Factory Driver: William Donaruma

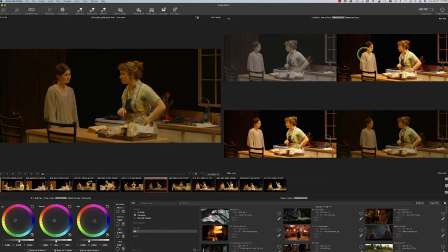8:21 You know, if I go back into my selected shots, difference between that and between this. It's just, it's taking out a little bit of that punch and a little bit of that yellow, and then I could still come into, I'll go into my show looks first.
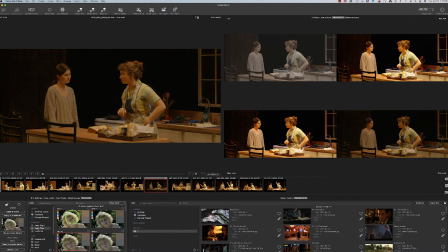8:36 I've picked a film profile, and I sort of looked around and go, okay, that's way too contrasty. That's a little bit more green, cooler. That brings out her hair a little bit more. And then this one's a little bit softer, one's a little bit warmer. So I started with a little bit warmer. Actually, the director wanted a warmer look anyway.
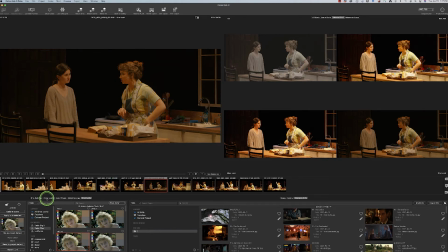8:55 So I'm just gonna go ahead and add that in there and go up to printer lights. We're gonna pop that up a little bit. I'm gonna bring down the yellow little bit, and then I'm going to increase the contrast in there.
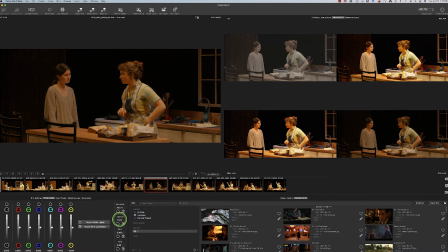9:08 So just kind of making that back wall disappear a little bit more. All right, so that's already better than when it was.
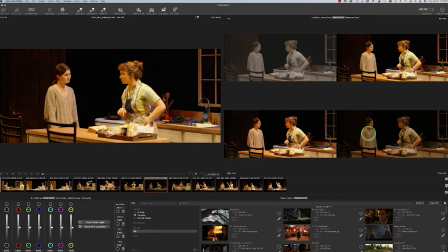9:16 So if I come in here, see how that's pretty contrasty there.
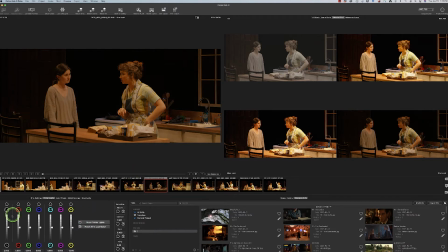9:21 There, I'll probably start going in and manipulating this a little bit more. I could probably bring it up a little bit more in here.
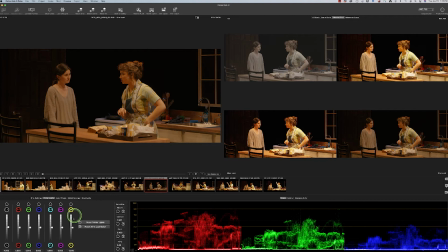9:27 If we go over to our scope, yeah, it's still a little bit low, but I'm not gonna mess with it too much right now. Because a lot of the other shots, some of them are a little bit brighter. Camera's handled differently, the exposure was set differently.
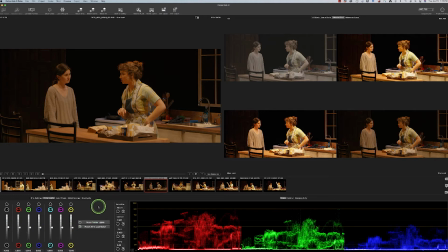9:40 So whereas I can keep, you know, kind of pushing and pulling this around, we're gonna go ahead and allow this look to kind of sit where it was. So here I just wanted to go to resolve push. We're gonna go ahead and save this particular project. This will be my ColourLab test.
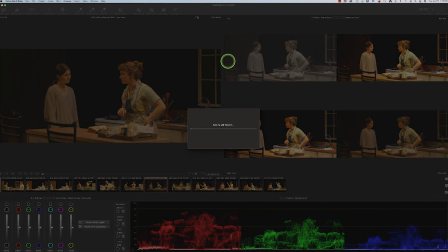10:00 5, send it into there, it's syncing,
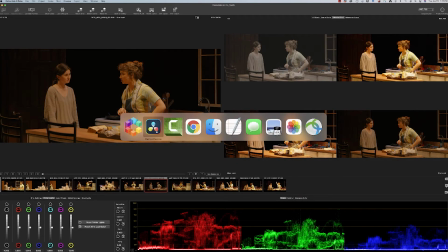10:07 and it's finished. So if I pop back over to resolve, right, here's my shot, right?
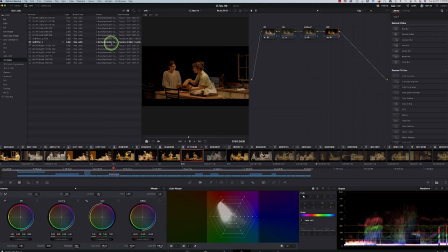10:16 It has now taken in, we're gonna go ahead and I'm gonna hide those LUTs for now, right?
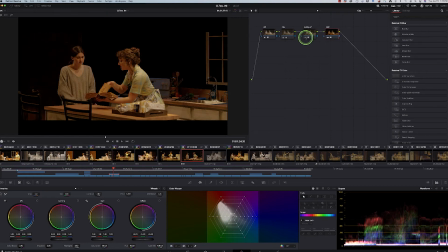10:22 It's added in my node tree, right? And you'll see that's that show LUT that was applied, the film grade to it. And here's my output transform, my input transform, right?
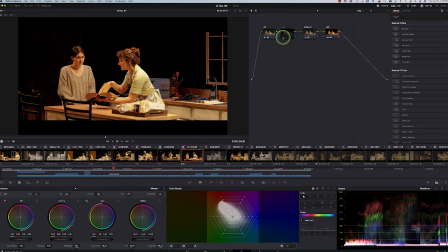10:36 A little bit duller, and then some of the other color aspects that were added as part of that match.
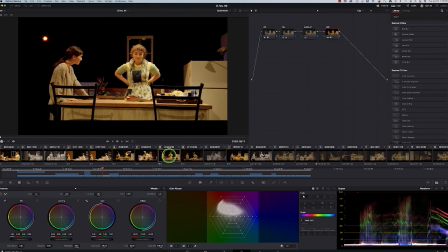10:44 Okay, so now what I would do, I mean, that was a multi-cam clip in there,
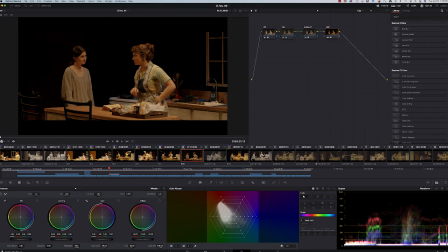10:50 and some of them are multi-cam, but they're still identified as the original camera source.
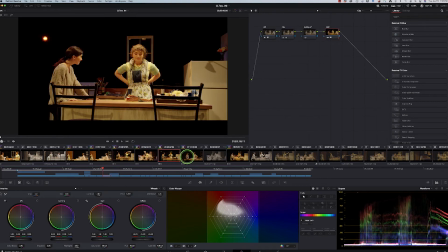10:55 So now I don't have them on all of them, right? I did surround with some of these in here, but that was the one we just did.
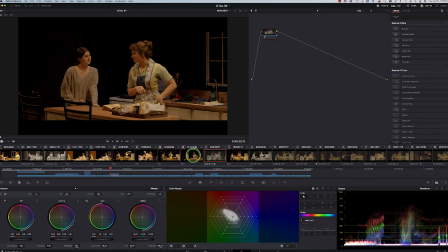11:02 And so I can just go ahead and copy that and paste that in,
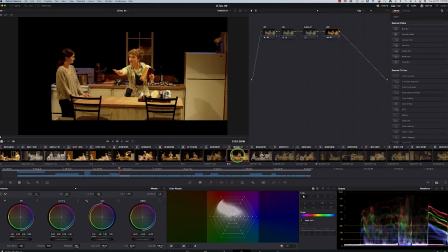11:09 and I'll go ahead and I can reset this grade,
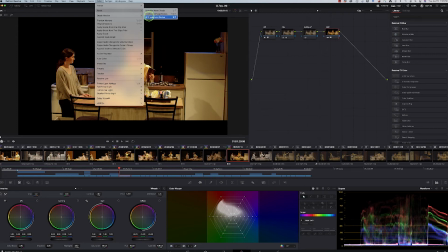11:15 because I think I was looking around at a couple of different things, all nodes and grades. And I'll go ahead and paste that in.
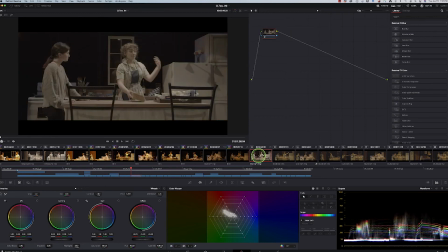11:21 And you see that all of them are a little bit different, right? And I'm gonna go ahead and start making some adjustments and bringing some of these up, some of them reducing some of the highlights.
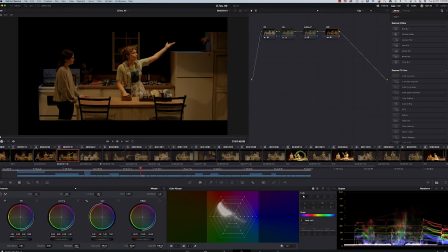11:31 You'll notice later on, actually, this is a little bit more extreme
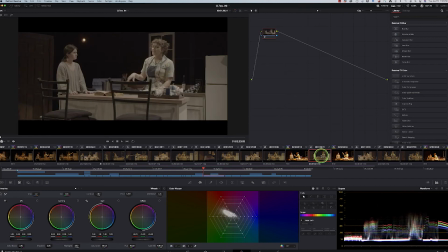11:36 in terms of the look itself, but it's the same, it's actually from the same camera.
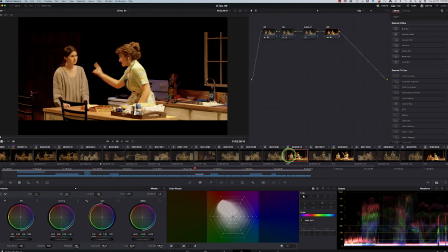11:41 So it's applied it across all the different clips that are on the timeline.
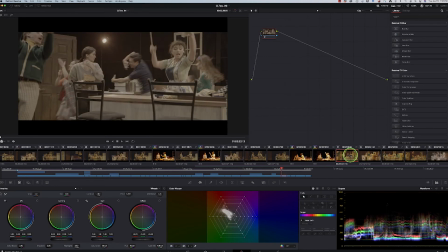11:45 And if I go a little bit later in here, see how this light actually comes up and it becomes even warmer. So if I apply these, you see how much warmer that actually is.
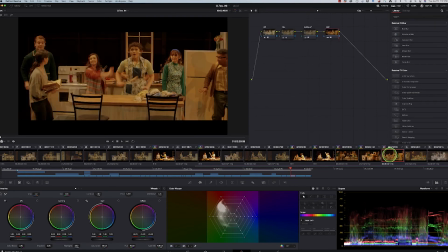11:56 It's kind of what they want to do, you know, theatrically, but I'll have to make some other adjustments in there, right?
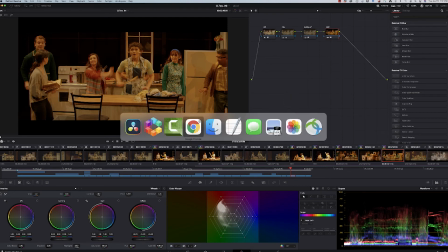12:02 What I ended up doing too, to make sure I saved it,
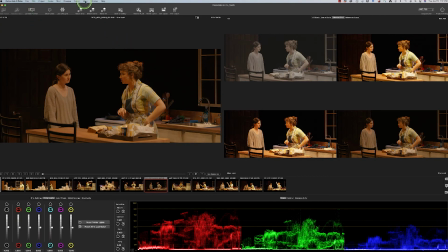12:05 was I went back to ColourLab and then I went ahead and exported a LUT, right? So I export LUT for a selected shot that I had just done, all right?
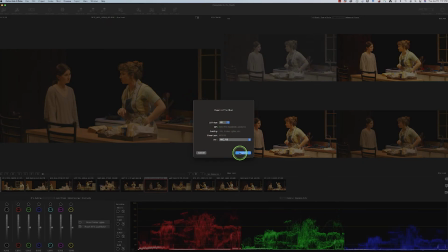12:18 I'm gonna keep it in the color space. I created
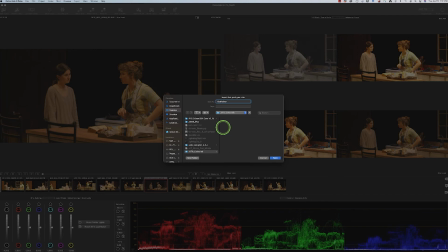12:25 what we called it as Godfather, I think it was 2, right? And save it into LUTs. And when I went ahead and imported it into
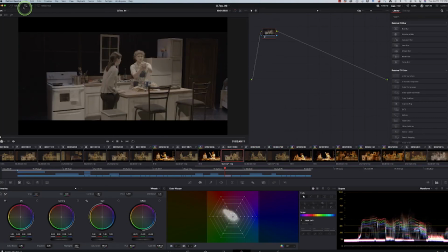12:37 DaVinci, I could go over to one of my other shots in here, go into my LUTs, my film looks, and there was Godfather 2 at 709.
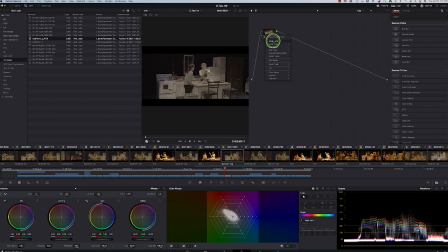12:46 And so in here, if I added a serial node and then bring over the LUT. So I'm kind of doing two of the same things without pushing it forward.
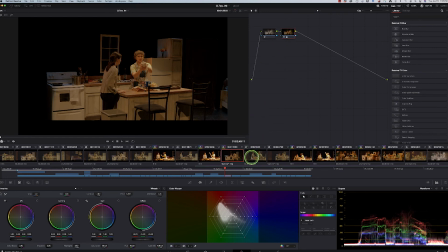12:59 And now I could take that LUT and essentially apply it to any of these other grades.
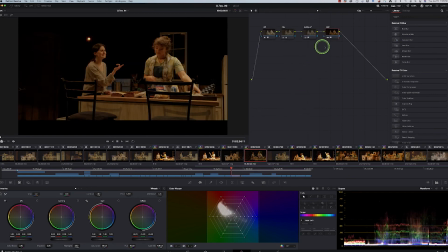13:05 But then what I went ahead and just ended up doing was going into some of these shots individually,
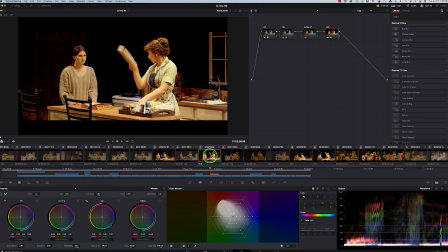13:11 you know, and actually I started in here, right, on one of my originals, right in here,
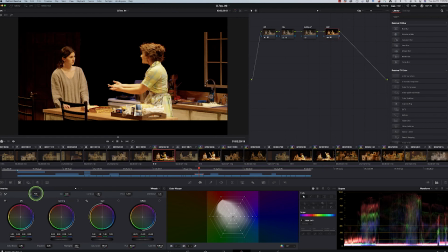13:17 right? And I might have wanted to bring back, you know, bring back a little bit of that temperature so it's not quite so warm on her in here. It's a little bit more natural, but it still has that kind of glow to it.
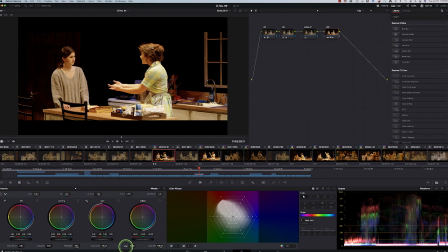13:35 And then I would come in and maybe bring up my overall gain a little bit more. I can see over the side because I just want to make that bright. I tend to think that when I was going to a DCP output, it would make it a little bit even contrastier and a little bit darker.
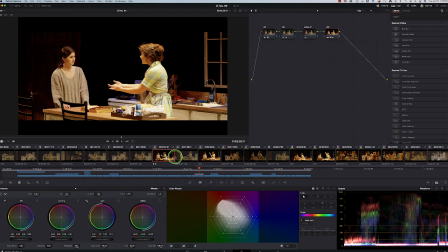13:54 So I'm erring the side of actually being a little bit brighter, which is okay for theater anyway. And then I could just paste that in here.
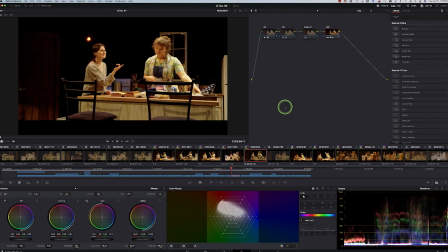14:08 And I could actually brighten these up a little bit more and like that. So so that's basically, you know,
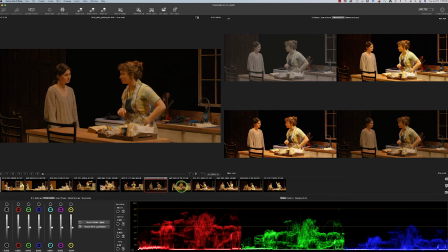14:15 the simplified workflow for me and making it really fast and being able to come in and,
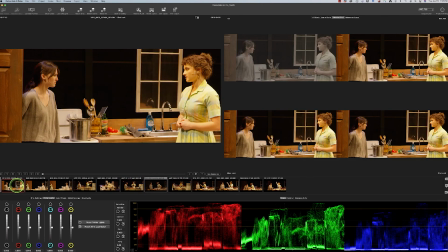14:20 you know, necessarily apply potentially, you know, this to an entire scene. So if I went into this setting and wanted to sync this scene with resolve, let's see what happens.
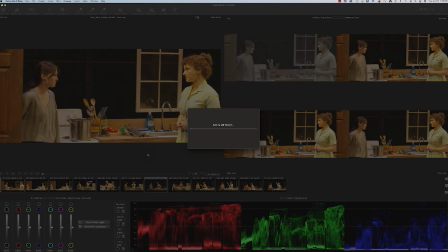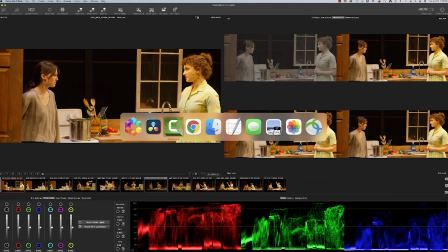14:40 And switch back. I'm gonna go back to resolve here.
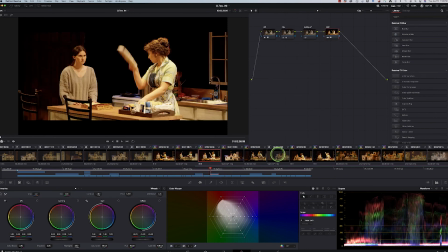14:44 And now suddenly, well, this was everything forward, really, within that scene because I hadn't defined it.
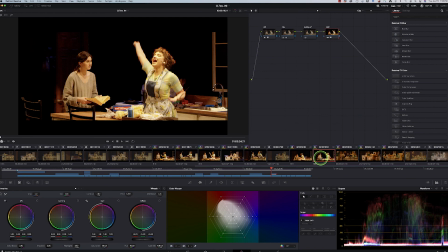14:52 But like, you know, for instance, this shot, she had a lot of, you know, this is where everything's changing.
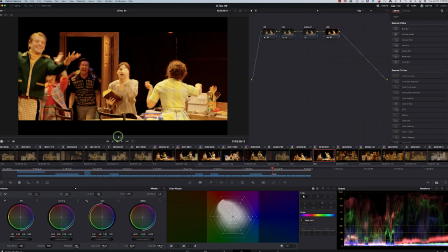15:00 So you see how that light is starting to come up. It kind of takes a different tone.
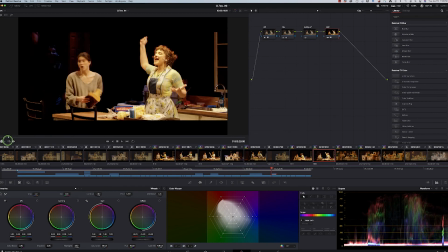15:06 I might pull a little bit more of that yellow out. And here it's got a lot of highlight in there. So there's times where you've got a lot of overhead light, and I can just pull down that highlight a little bit on her face so it's not so harsh.
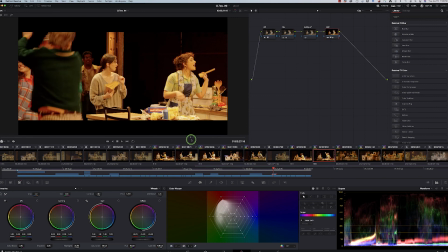15:18 It's me trying to, you know, deal with, you know, more theatrical lighting rather than, you know, more filmic lighting when you've got a lot of top light in there. And on this one in particular, I also could tell that, you know, if I wanted to come in here, I can see a little bit on the wall that I don't want to see.
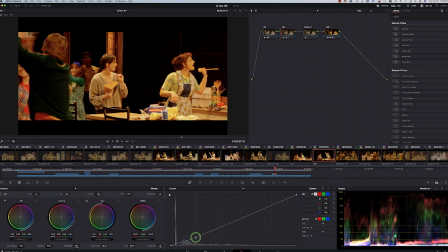15:35 So I'll bring that down a little bit, you know, on that shot. So those are the little tweaks that I would make.
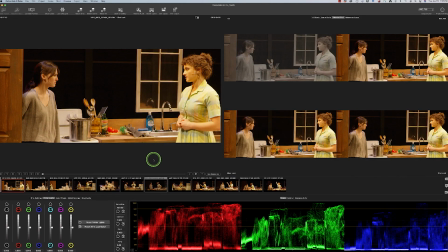15:40 But overall, it was just a great help of having, you know, trying to eliminate, I think, a little bit more of the that kind of yellowish tone and move more towards a warmer,
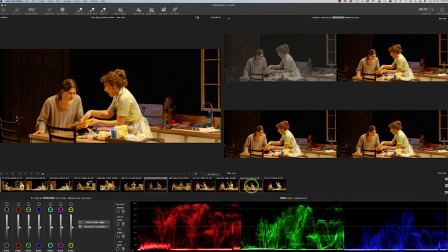15:54 softer tone on these shots themselves by being able to go ahead and match that to my reference being Al Pacino here in The Godfather.
Most pastas end with Eni.
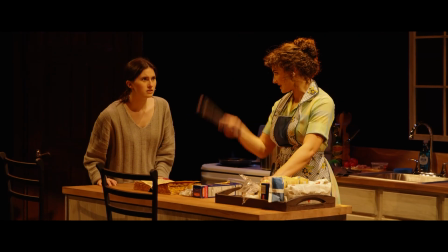16:11 Bucatini, cappellini, fedelini, fettuccini, linguini,
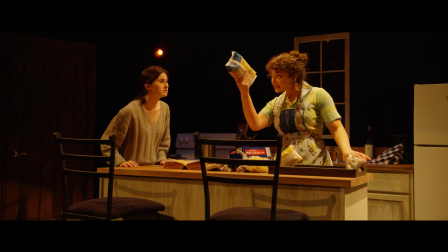16:18 quattretini, trippolini, spaghettini, dittalini, baked ziti.
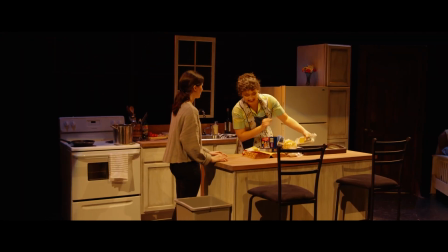16:24 You see, Tony, it's very easy. I don't think ziti is an eenie. Shh!